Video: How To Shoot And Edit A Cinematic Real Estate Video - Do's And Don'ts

That means I can slow it down to 80% of its original if I have to. That's it. Like if I'm shooting 60 frames a second, you can slow it down to like 40% of the original, I believe. I think I'm close to that. Because, 50 frames a second at 24 would be about half.
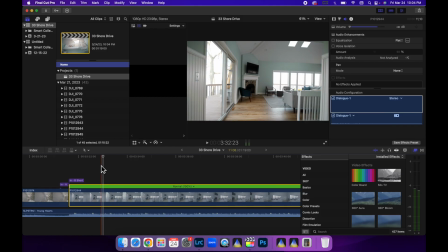[4:27]
So, I think I'm right. But anyways, this is the speed that I was walking.
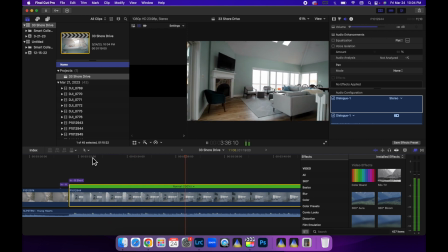[4:32]
This is full speed right here. And again, it's not super duper smooth.
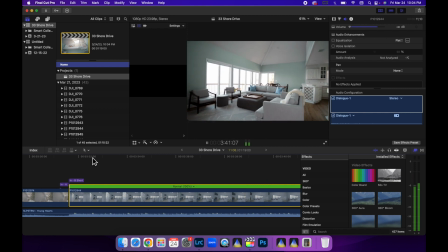[4:38]
And yes, now remember, I'm on Micro Four Thirds, so me shooting at 60 frames a second and having my shutter at 120th to be able to slow it down, it's not feasible I mean, I'd probably have to be at like 1600 ISO with that case. So I just make sure I practice walking really smooth. That way I can keep my shutter down to like 1/60th, 1/50th even.
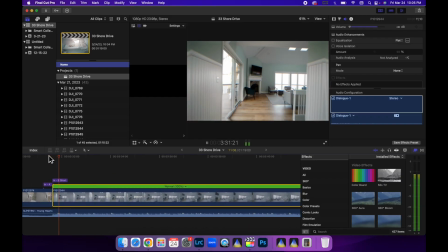[5:00]
So what I'm going to do is I want to determine when I want to speed that up, maybe like right here.
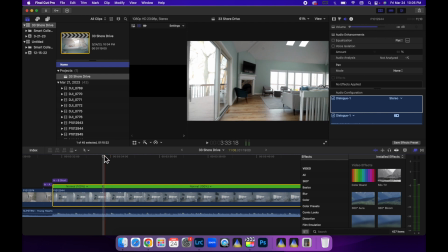[5:07]
So I'm going to hold down Shift and hit B with this frame selected, and then I'm just going to drag it to where I want to
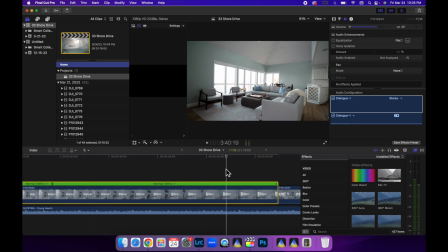[5:16]
stop that speed ramp, and I'll almost just kind of do like one of these deals to just play it through. So probably right about there looks good. I'm going to Shift B again, and now I'm going to take this little down arrow right here and click that and go to fast, and then let's try it 20 times.
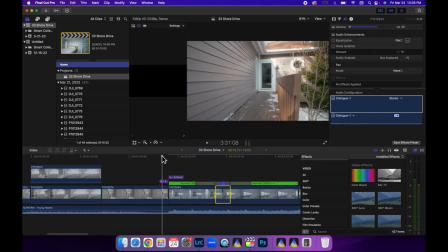[5:32]
That might be too much, but I always play it back and see how that looks.
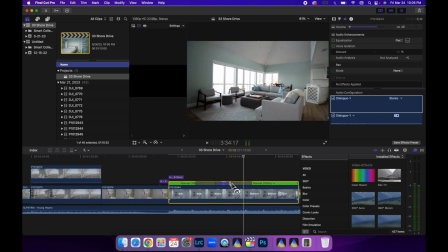[5:37]
Yeah, that's a little bit too much. So I'll just take this and pull this and make it longer, just a little bit longer. And then, there, I like that. And then cut.
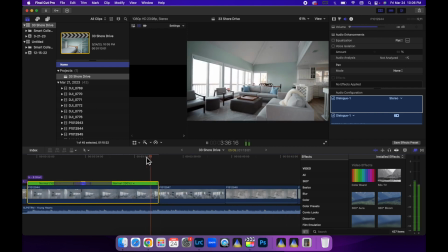[5:50]
See, wherever the beat hits, you want to have a cut.
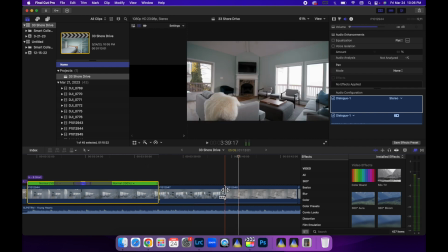[5:53]
You never want to cut off of a beat, and I could even maybe make this cut differently.
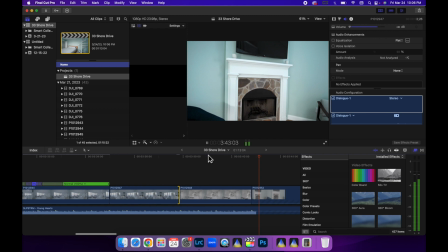[5:59]
And then we're showing the kitchen. And again, this is full speed. I don't even think I slowed that down.
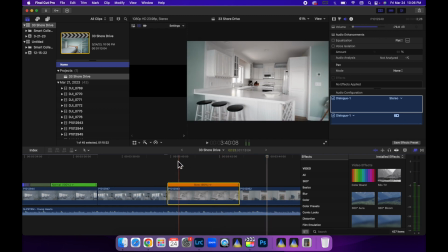[6:06]
Yes, I did, by 10%. So,
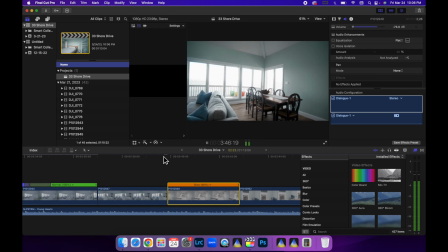[6:12]
and again, all I'm doing is rotating that, just a little speed ramp, showing this side of the room now.
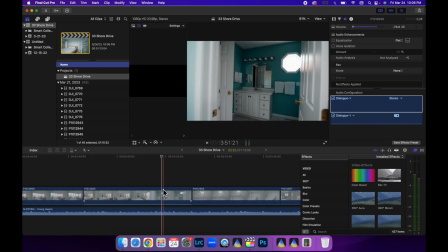[6:17]
Now in the bedroom, and I just walked around the room, another speed ramp if we show that.
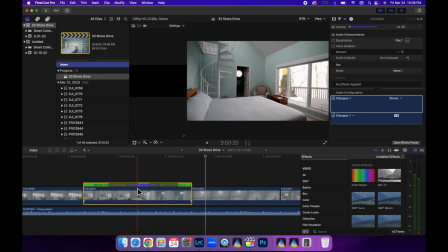[6:23]
So that was at 2000. I cut it right here, walked around the room, and again, here's another issue. I should have turned the lights on in the bathroom, but then you run into inconsistencies with white balance, and I'll show you that issue.
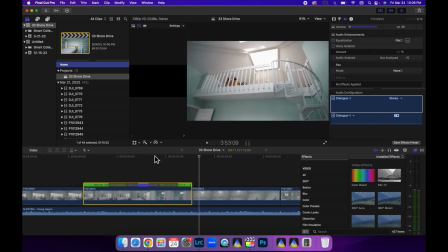[6:40]
So how do you deal with that? You'd almost have to, I should have gone maybe set my white balance maybe at like 4200, and you might be able to play with the white balance in the room if it was a little bit off, and then it maybe would have matched in the bathroom.
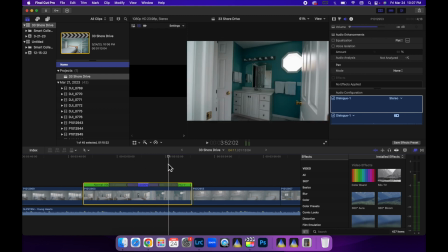[7:00]
But having auto ISO on there too, see how it's dark in there, but then when we get towards it, it lightens it up a little bit.
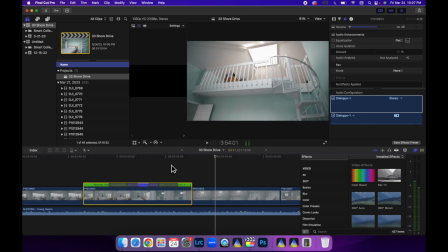[7:09]
And now this was a cool shot. I wanted to show this stairwell in relation to this bedroom.
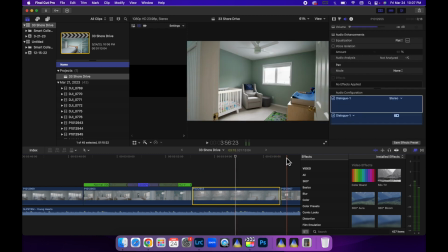[7:14]
So again, I don't even think oh yes, I did do a speed ramp on this one too. Oops.
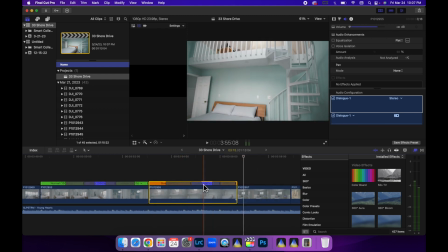[7:19]
Yeah, I slowed it down to 80%, that's the most I can, and then I did a little speed ramp to bring it down. Right here, just so it's not so boring, you know. That's all speed ramps do, it livens it up.
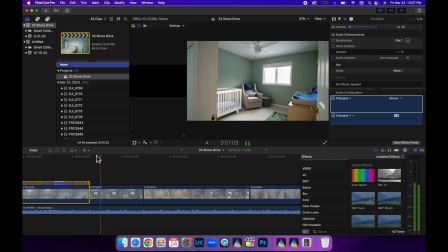[7:32]
Going into bedrooms, I just do a slow push in like that, that's it.
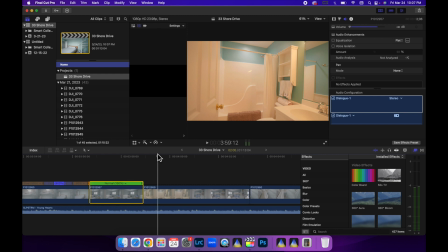[7:37]
I literally don't even think I sped that up. That was like full speed right there. You don't need to go any slower than that. Now, here is the auto white balance issue that I had, so take note of this.
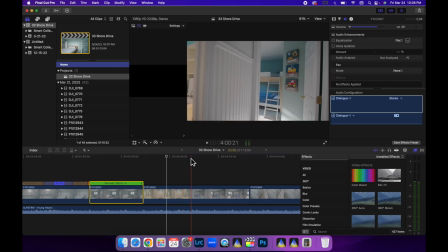[7:49]
It took a while for the camera to adjust the white balance. See how, as I'm backing out, see how it's fixing it right there.
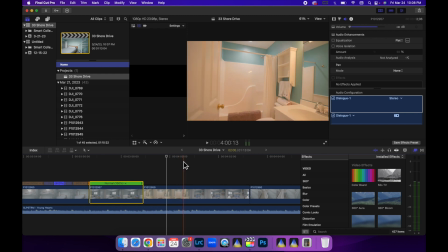[7:57]
It starts correcting it compared to here. So what I could do to fix that is maybe cut this clip and come up to, you know, sometimes balance color fixes it, but then we have to maybe adjust everything else.